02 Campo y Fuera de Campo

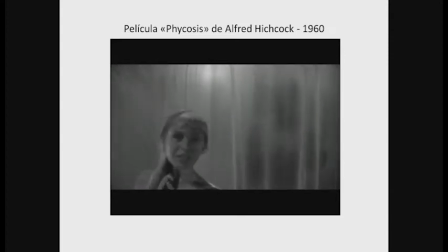8:16 Observamos claramente en este film cómo hay una cantidad de información que no se exhibe
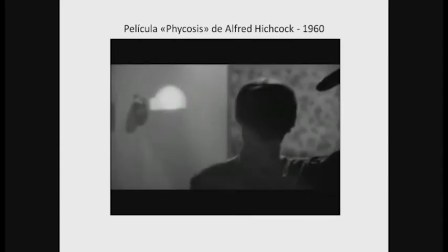8:21 explícitamente y que nosotros la inferimos a partir de los elementos que ofrece el encuadre.
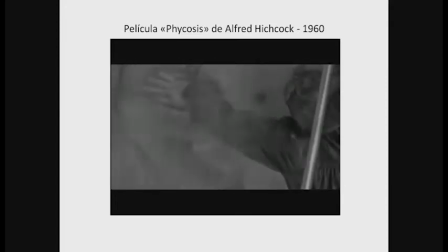8:28 Y construimos una gran parte del relato,
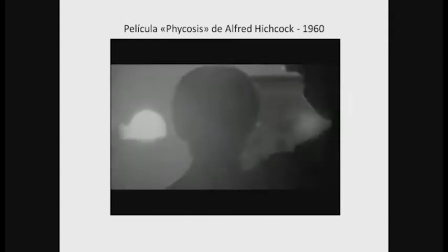8:33 imaginamos lo que sucede a partir de elementos que en realidad están afuera del campo.
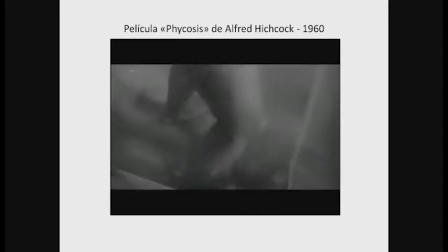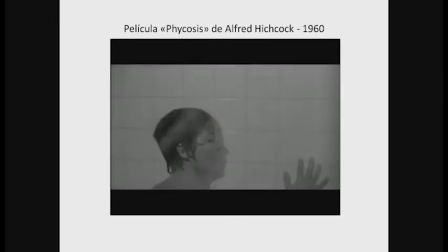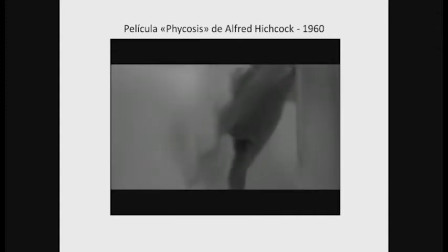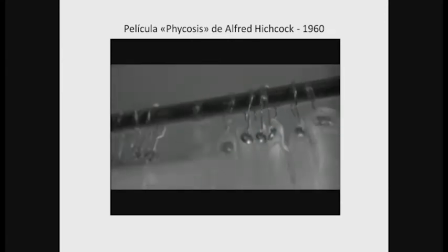9:17 Y vuelvo a decir, miren el interés que
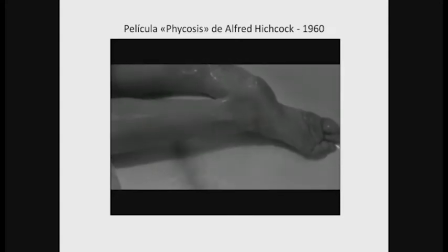9:21 presentan los planos fotográficos para la descripción de este relato.
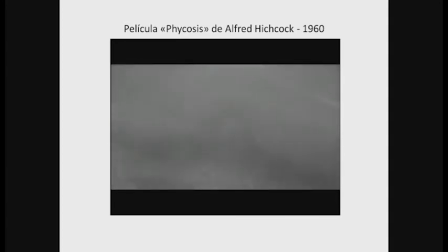9:27 Desde el plano detalle, el primerísimo primer plano, hasta un primer plano.
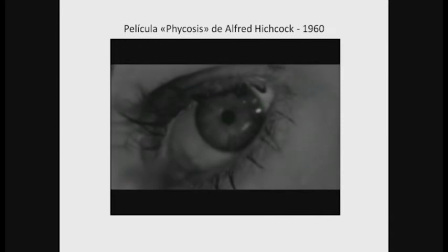9:37 Bueno, por lo tanto, vamos a poder establecer, cuando hablamos del campo y hablamos de la noción de encuadre, de lo que está dentro de ese campo,
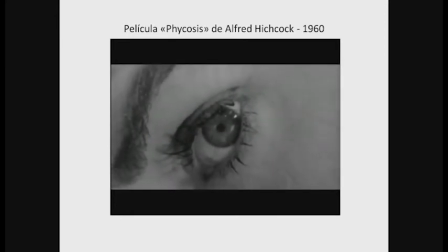9:48 dos espacios diferenciados que van a estar vinculados a las nociones que ya vimos de espacio representado y espacio espectatorial.
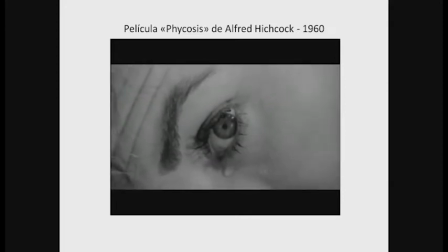9:57 La naturaleza del espacio de la imagen entonces posee esta ambigüedad.
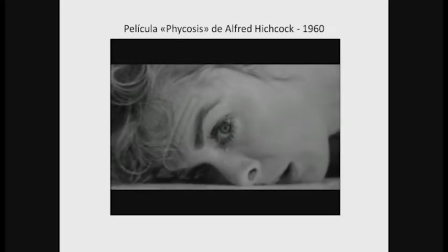10:03 Está el espacio comprendido dentro del campo, constituido por todo lo que el ojo divisa en la imagen,
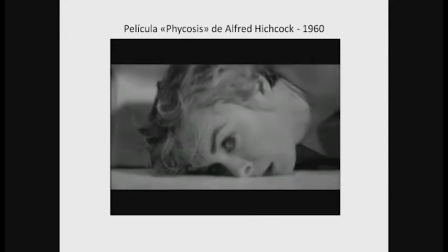10:10 que está a la vista, y por otro lado vamos a tener el espacio que se configura fuera de campo.
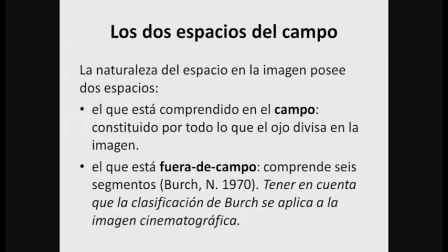10:17 Y en ese sentido, bueno, vamos a utilizar el marco teórico que nos ofrece Noel Burch sobre la división en seis segmentos de este fuera de campo.
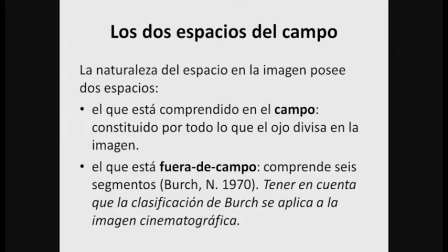10:30 Siempre yo les marco que hay que tener en cuenta que esta clasificación de Noel Burch se aplica específicamente a la imagen cinematográfica, aunque podría llegar a transponerse a otros lenguajes, claramente, bueno, está pensado dentro de este lenguaje. Bueno, ¿en qué consisten estos segmentos de Burch?
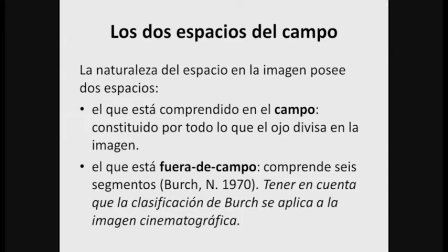10:50 Bueno, si nosotros tomamos una imagen que es de formato ortogonal, podemos decir que el borde superior de la imagen hacia arriba se configura un segmento que es superior. De cada uno de los laterales de esta imagen se va a
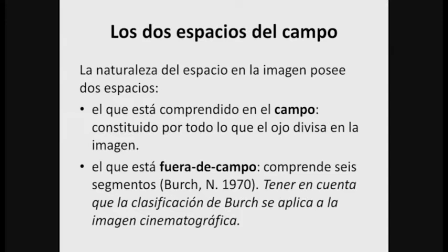11:08 configurar un espacio hacia la derecha y otro espacio hacia la izquierda. Y si tomo el borde inferior, vamos a tener un espacio que se configura justamente hacia el inferior del campo. Hasta ahí tenemos los primeros cuatro segmentos que menciona Burch.
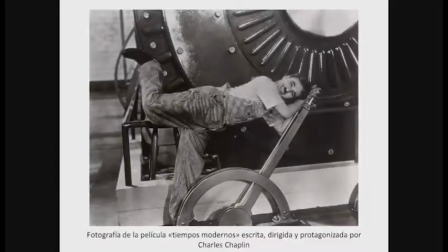11:26 Y después Burch va a mencionar dos segmentos más. Uno que tiene que ver con el detrás de decorado. Todo eso que aparece como si estuviera por atrás de la imagen, pero que de repente toma un protagonismo muy importante dentro del relato de lo que sí está en el campo.
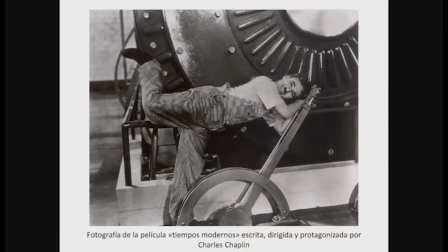11:45 Y por otro lado, el espacio que se da hacia adelante, hacia el espectador, hacia la cámara, ¿sí? Y ahí tenemos configurados los seis segmentos de Burch. Si tomamos este fragmento de la película Tiempos Modernos,
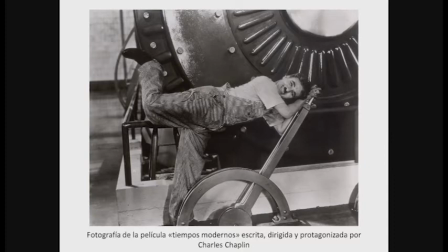12:03 podemos ver claramente, ¿no?, como una gran maquinaria que está accionando nuestro personaje principal, y por lo tanto imaginamos la continuidad de esa maquinaria hacia el segmento superior y hacia el segmento lateral derecho.